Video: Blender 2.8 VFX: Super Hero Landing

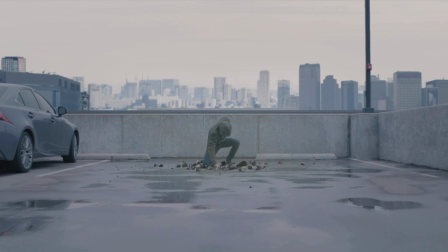0:16 Hey everyone, Kenan Proffitt here. I'm back in the YouTube game, and here with a Blender, not really a tutorial, but kind of a breakdown of this VFX shot I created with this sort of superhero landing effect. I wanted to just kind of show you guys my node setup and my compositor and the various steps I took to create this shot,
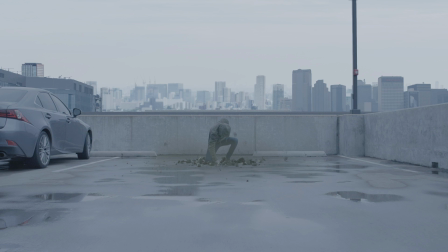0:37 and then maybe if something kind of jumps out to you, you can use it in your videos and your effects.
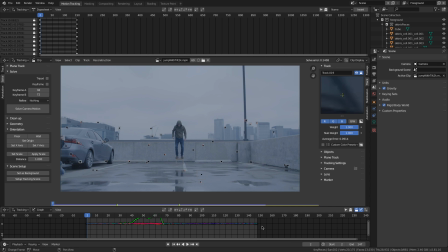0:42 Hopefully you guys find it interesting and can learn something from it. So obviously the first thing I did was go out and shoot my footage. I had the help from my good friend Shane from Deep Ellum Films.
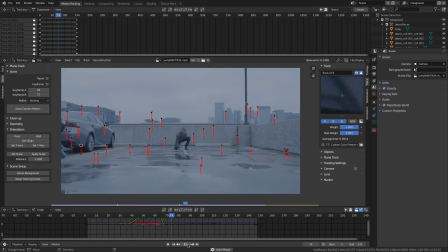0:53 You can check out his website, link in the description. Went out and shot this with me in a building in downtown Dallas. And you can see there's not a lot going on. It's basically I just jump off this stool here to get as much air as I can.
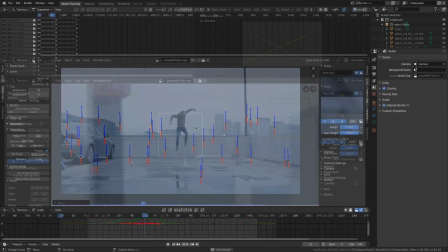1:11 I'm inside the motion tracker.
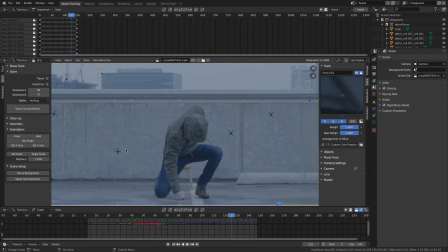1:13 Basically I just did a quick track. We had these tape markers we threw up on the wall. You really don't need them.
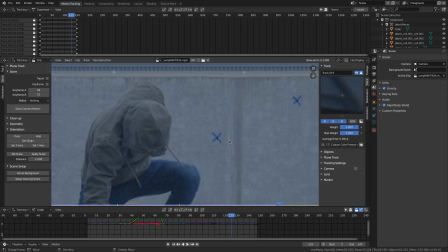1:20 I mean, the camera's not moving that much, but I wanted to make things harder on myself by putting tape up on the wall.
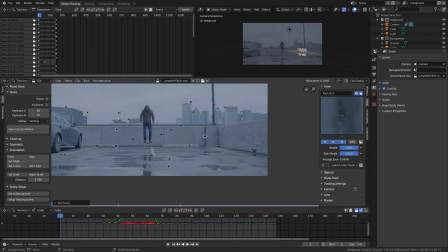1:26 Obviously, you could do a 2D track for this because it's just a tilt down,
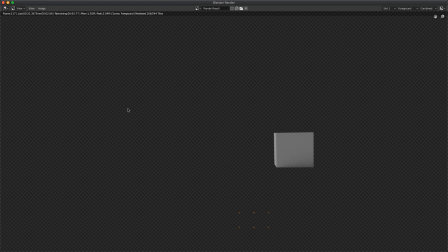1:31 but I went ahead and did a full 3D track because Blender gives you the render layers when you do that.
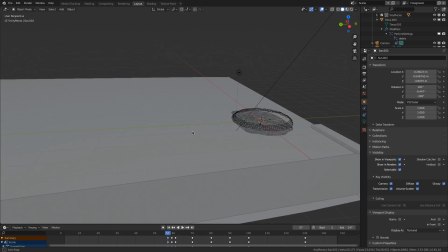1:36 So that worked out well because I ended up using those render layers in the compositor,
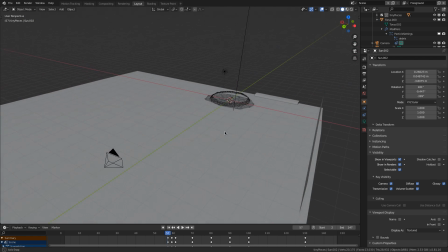1:42 and then also it gave me a really good starting point to kind of build out my scene.
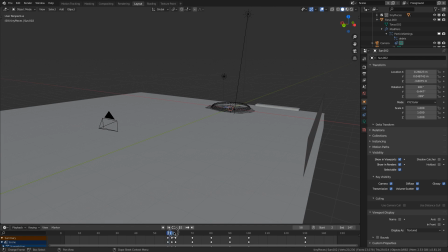1:46 So you can see this is my 3D scene, and I do have a camera tracked in there.
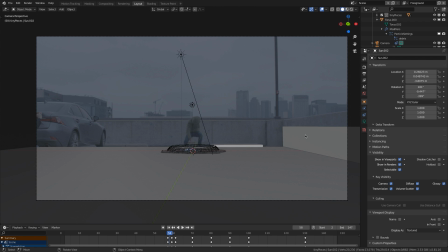1:52 I built out, if we look through the camera, I built out the shadow for this wall, and then kind of matched the geo of the whole set in case anything ricocheted off of that parking,
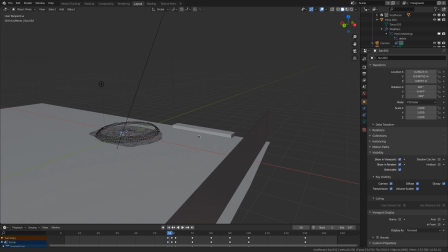2:08 what do you call these? Parking, I don't know, piece of concrete there. And you see I'm just using primitives here.
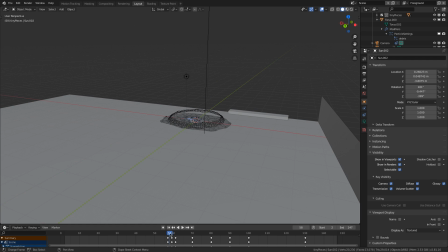2:14 So this was just a simple rigid body simulation.
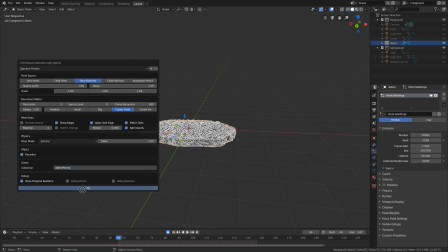2:17 After I cut a hole, I used the cell fracture add-on to break it all up, and then just did a rigid body sim.
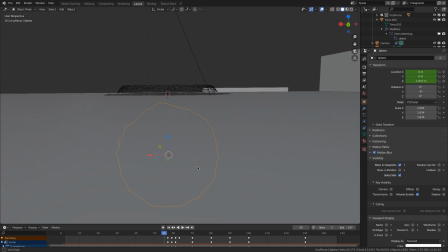2:23 I actually had this sphere as an active element animated, and then if you step through here,
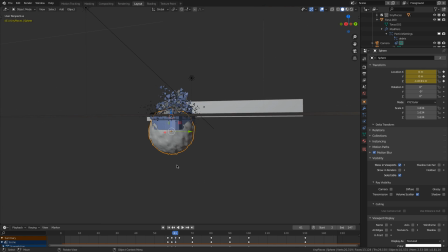2:30 it just basically just acts as my object to create the initial little explosion there.
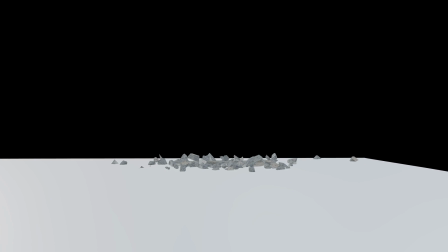2:37 And that ended up working out really well. All I did with the rigid body settings was play with the timing.
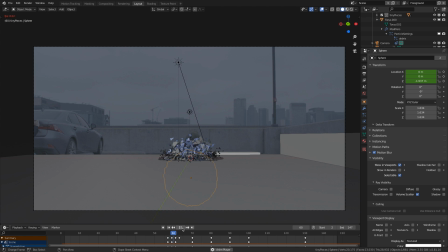2:44 So basically the speed was set to 0 until the frame that I wanted that animation to start. And then I had a secondary little simulation here.
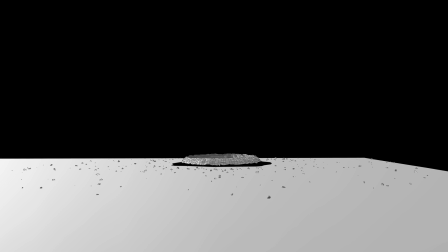2:53 This was actually just a ring with some particle emitters for those small little debris pieces.
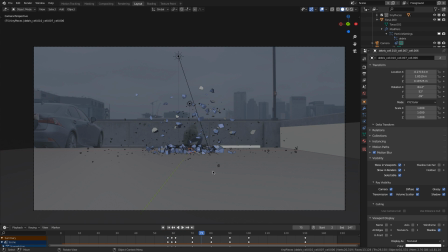3:00 That way I had kind of an extra amount of little detail in there.
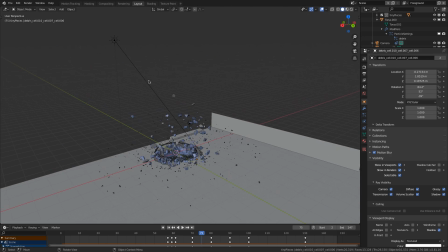3:06 And you can see what it looks like in 3D space. Pretty cool. My lighting setup was super simple, nothing fancy.
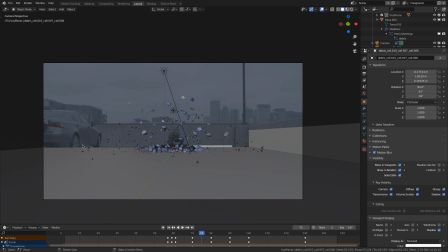3:14 Basically, I just wanted to mimic the shadows in my scene with the direction and the intensity. Didn't quite get it very perfect, but it was good enough for my purposes here.
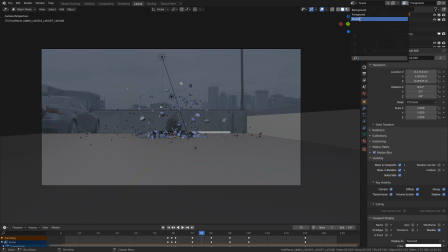3:27 And then what I did was I created a separate layer for my smoke and just basically ran a very,
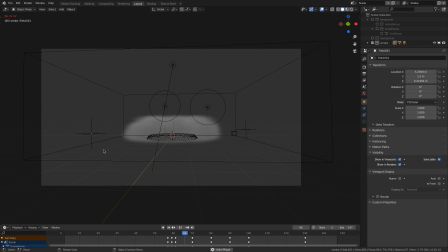3:34 very simple rudimentary smoke simulation. Have a little bit of turbulence in there so that there's some kind of interesting things happening.
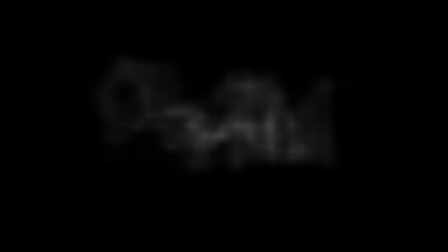3:41 And again, it just starts on the frame where I land on the ground for the initial impact.
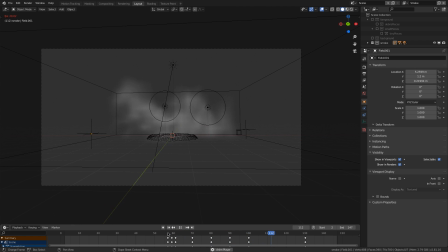3:46 And you can see it's pretty low res. I don't want to take a lot of time with my computer baking this stuff out,
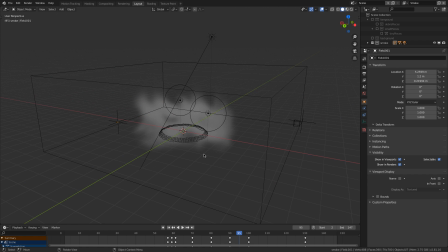3:52 just because it's meant to just kind of be a dust that sprays over top of everything.
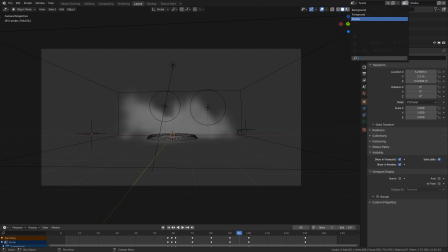3:58 Wasn't going to be that visible. So I had that on a separate layer to make it easy for compositing.
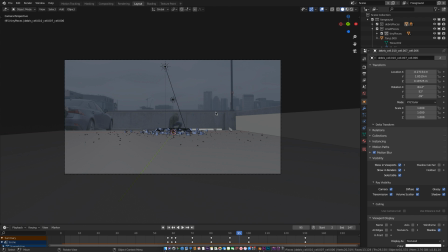4:04 And because I did the camera tracking and set up my background scenes,
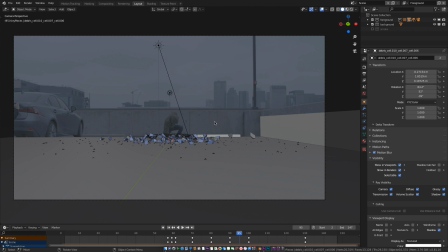4:08 my foreground and background layer were already created for me to use as my shadow layer,
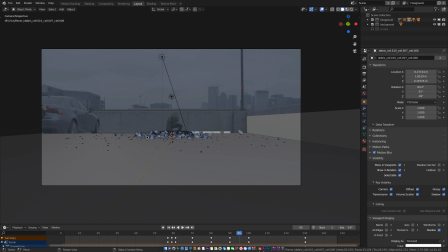4:13 and I could use the foreground for my 3D elements to composite those into my scene.
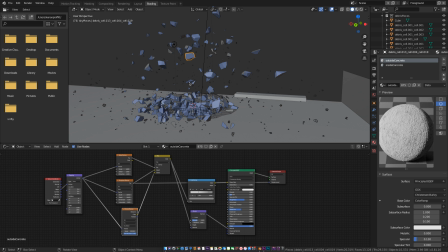4:19 For the material of these, I just created a very simple concrete shader.